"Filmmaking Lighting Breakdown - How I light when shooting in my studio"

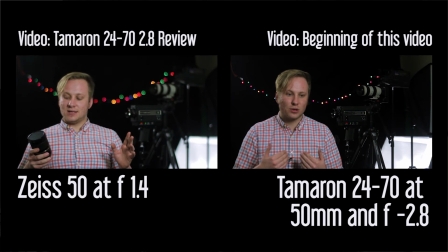4:07 If you did say, oh man, that was a really soft focus and you were a little out of focus at times, that's why. Just because I was, sacrificing that so we could get, a larger bokeh from there.
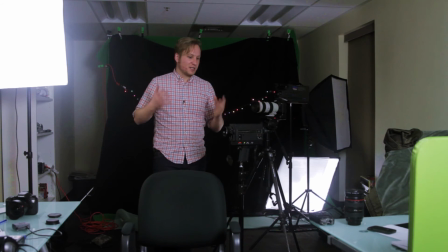4:21 That's kind of how I set up all this lighting. Now I'm going to sit back down in this chair and turn on the lighting one by one,
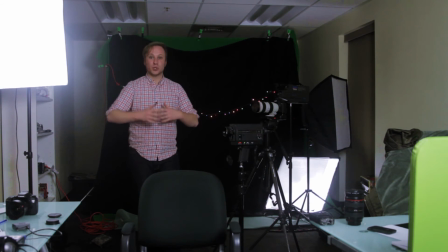4:29 just so you can kind of see how everything gets put together and how everything looks in the end. So all the lights are off. You can't see me. Now let's turn on the key light. Okay, so this is just the key light.
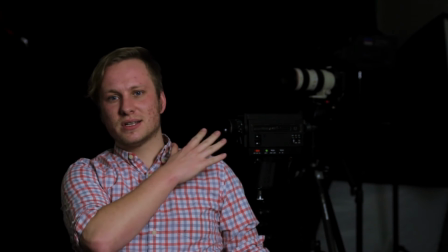4:43 As you can see, it lights me up pretty well. You can kind of see the cameras back there a bit,
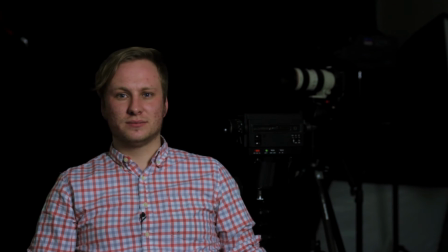4:49 but we want to take it a step further. Okay, now we've got the backlight on.
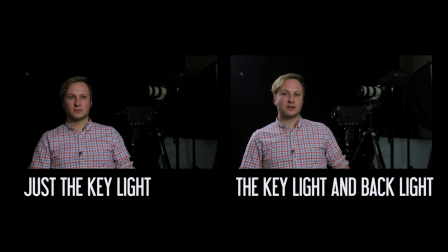4:54 As you can see, it kind of fills in these shadows on my face and is kind of making my hair pop a little bit.
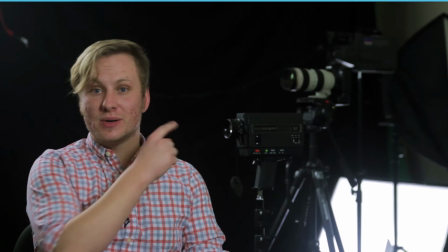5:00 Let's see what it looks like when we turn on the backlight. So now I've got the backlight on, but like I said, it's a little too bright.
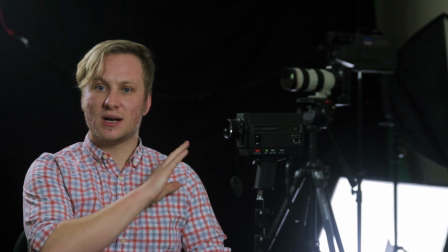5:08 And so what I'm going to do is I'm going to go put those poster papers over it to diffuse it.
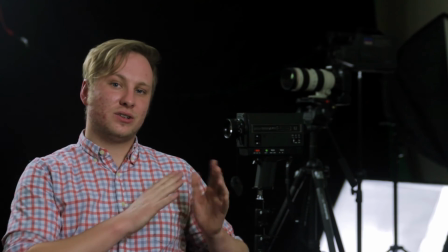5:13 Okay, so I got the poster papers on it, and it, just diffused it. It's not as bright.
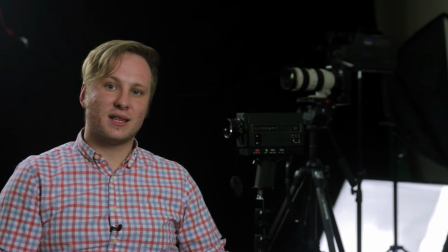5:18 It looks a little bit nicer there. And now you can kind of see these cameras that I have is just kind of a background prop.
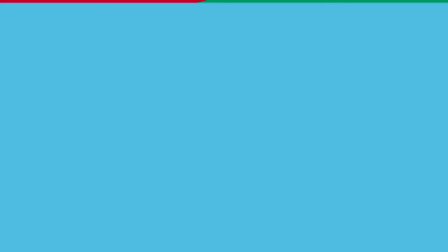5:27 You can see those a little clearly. Now let's just finish it off with the Christmas lights. And now we've got the Christmas lights back there for that just final touch.
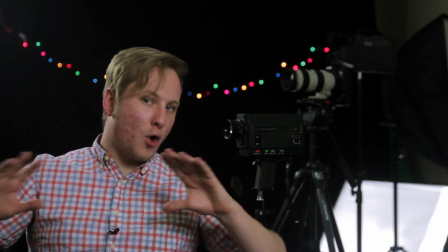5:36 So, as you can see, I didn't go overboard with lighting. It wasn't this crazy intense thing.
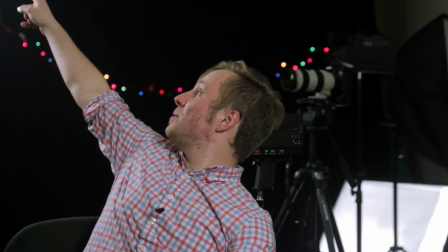5:42 I had the softbox there, the softbox there for lighting me with that 3/4 lighting,
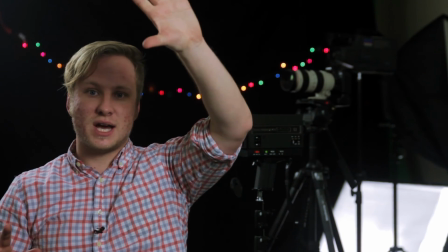5:48 keying me in the face. As you can see, the shadows here, put that up, and the backlight.
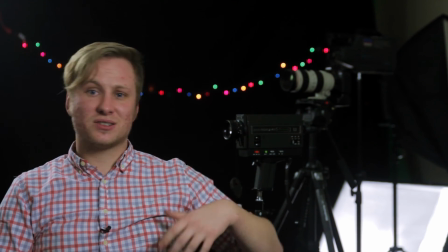5:54 And then we've just got the softbox just to kind of fill in the light,
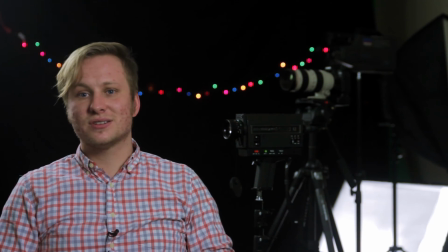5:57 add some light here on those cameras, and then the added just effect from the Christmas tree lights. The soft boxes, they're great. They're just really good light kits that you can get on Amazon. I'll put a link in the description so you can take a look at them. Christmas tree lights, I just got them at a store, and that poster paper is just wherever you can get any office supplies or even on Amazon, and it works as a great diffuser. So anyways, I think the one thing you need to learn from lighting of this is it's not hard. You just need to kind of just take a second to think about it, get the subject properly lit, and then think, what can you do to add those little accents that are really going to set your lighting apart from somebody else's?